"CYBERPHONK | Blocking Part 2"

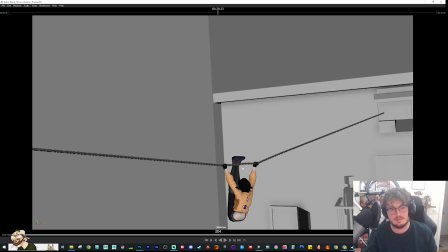501s
So this line here is one, and then this middle section where they connect the hands together is that same rig. And then the left hand side line is just one. That's the second rig.
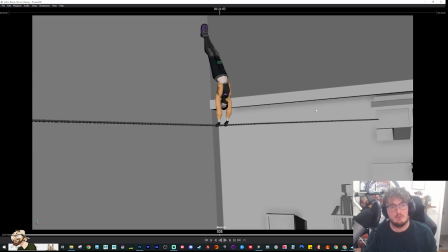513s
So it's just playing around with that, trying to get that to work. When I go into spline, it's going to be, well, I don't know if I'm going to spline this. I might spline it. I think for 90s anime, since they go usually on 2s, I'll probably play with that, but keep it nice and tight and punchy, and then I can play with smears and multiples and all that kind of stuff later.
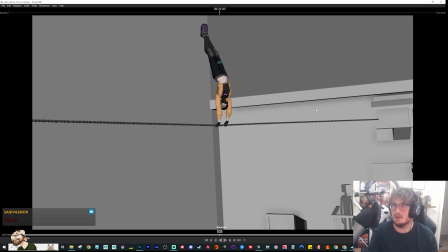530s
They don't tend to smear too much in 90s anime from what I've seen, but they use speed lines a lot. So again, I want to make sure I'm playing homage to the things correctly. So I'll take some creative license here and there, but for the most part, I would like to try and I want to make it feel like it resonates with people who like the 90s anime.
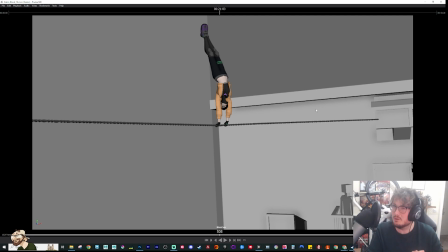550s
I think I'm doing 2D stuff in Blender as well. Yeah, I probably will. I'm gonna try. We'll see how I get on with it. From those who I have spoken to about it, it seems relatively versatile. But if I can't, I might do the first pass in Blender,
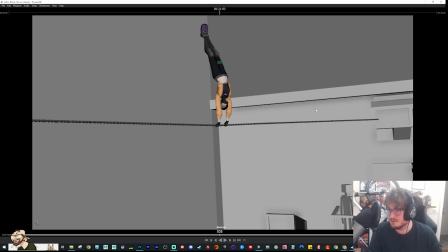565s
and if I can't get exactly the stylistic things I need to do with it, I'll probably render out that as a separate pass, and then go into Photoshop, do some paint overs over the top of what I did in Blender to make it even more accurate, and then I'll put it all back in Comp,
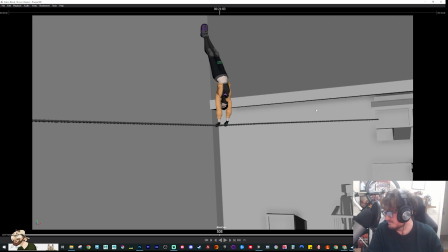581s
which I'll probably use After Effects for. I might not spline it, Classic Aaron. Well, it's funny you say that, because as you know, I like working on 2s, having, you've been in my class, so you know this. But I think I've kind of got tired of it now.
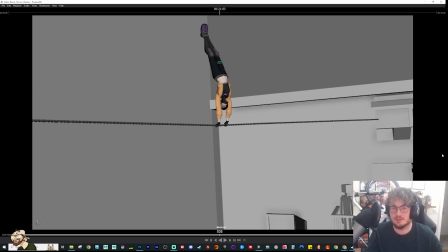600s
There was even something that was posted on the Agora channel not long ago with the anim challenge for Arcane, and obviously Arcane is in spline. And there was someone who did a really cool shot, but it was in 2s, and I was like, oh, why didn't you spline it? It would have looked better. So I think it's really subjective, obviously, but
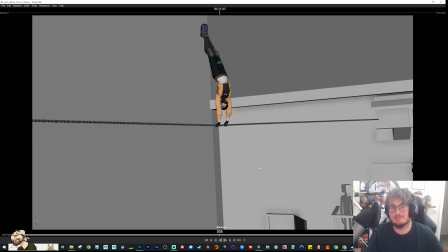620s
if this weren't a 90s anime like homage, I probably would spline this shot. But to keep it feeling like an anime and of something of its time, I might not spline it.
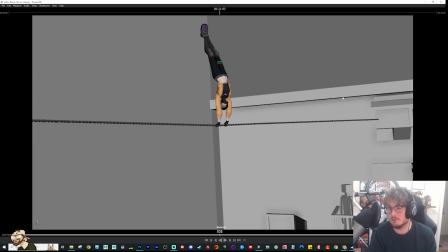635s
I'll look at certain sequences once I really dive into it, once we've kind of got out of the blocking stage and it's all fleshed out in terms of the beats and the poses, etc. I'm going to look back on those references of like Akira, Ghost in the Shell, and see how they're actually approaching it animation-wise in style.
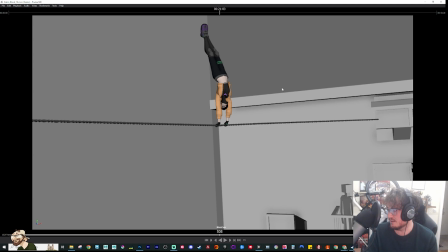656s
And then I'll use that to inform how I do frame rates and that kind of stuff. But yeah, that's as far as I've got so far.
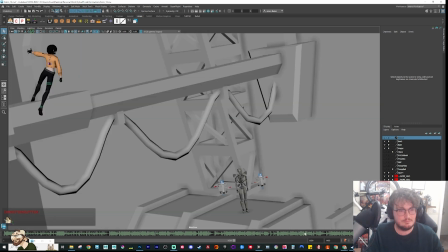664s
So what we're going to do is I'm going to nail it down to this section here, and we're going to start building from there. So last stream, we mostly just worked on robots, which probably wasn't the most exciting part because obviously we're just doing
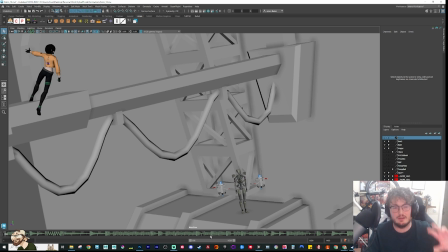680s
very rigid mechanics, and it was like getting the rhythm and the timing of those robots to go around.
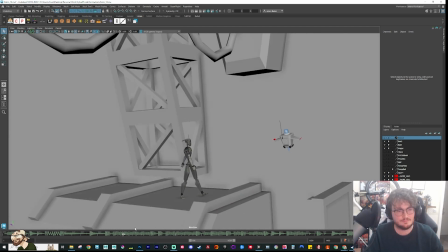685s
So it was this section here we were doing last stream. And he does the step, sees her, and then it climbs up.
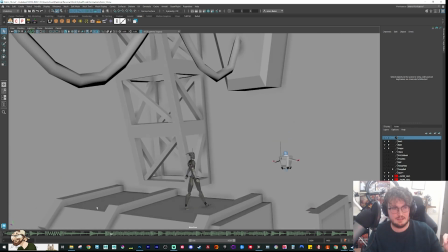694s
That's as far as we got last time. But I would like to get to the point here where we're going back into...
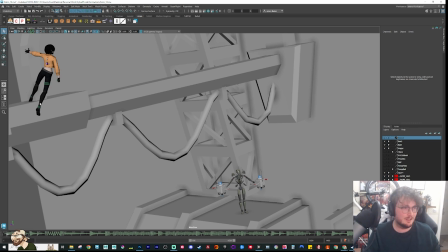700s
I'm calling her Major because it's, again, a reference to Ghost in the Shell. So I've got my picker here.
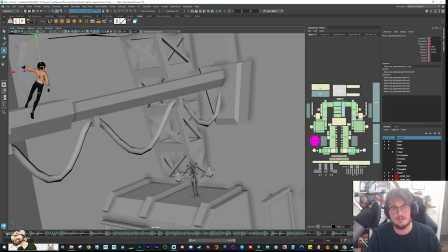708s
And I was going to start building back into her again, so we're going to see a little bit more of like the human animation on this part.
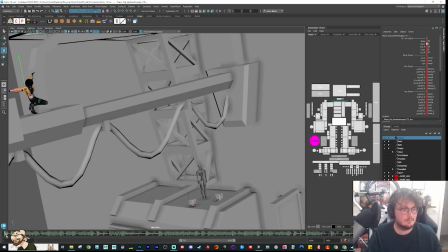715s
And just, yeah, we'll go from there. So she swings around. So around this beat, I don't really want her to be doing much because I want us to recognize what the robots are doing.
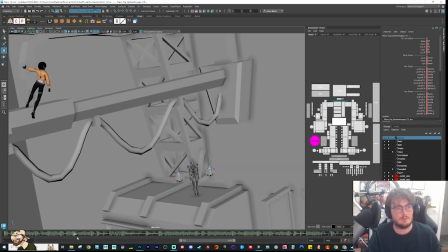733s
And then here, as the camera begins to pan away, that's when she's going to start moving again. So I'll put a key here just to, you know, say this is where I'm going to start my animation again.
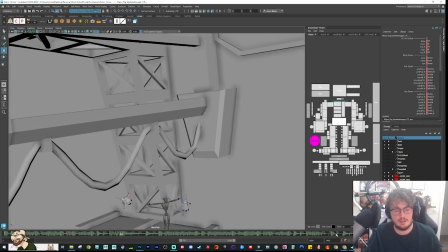747s
And then I'm going to look at my thumbnails and I'll use that to inform my posing.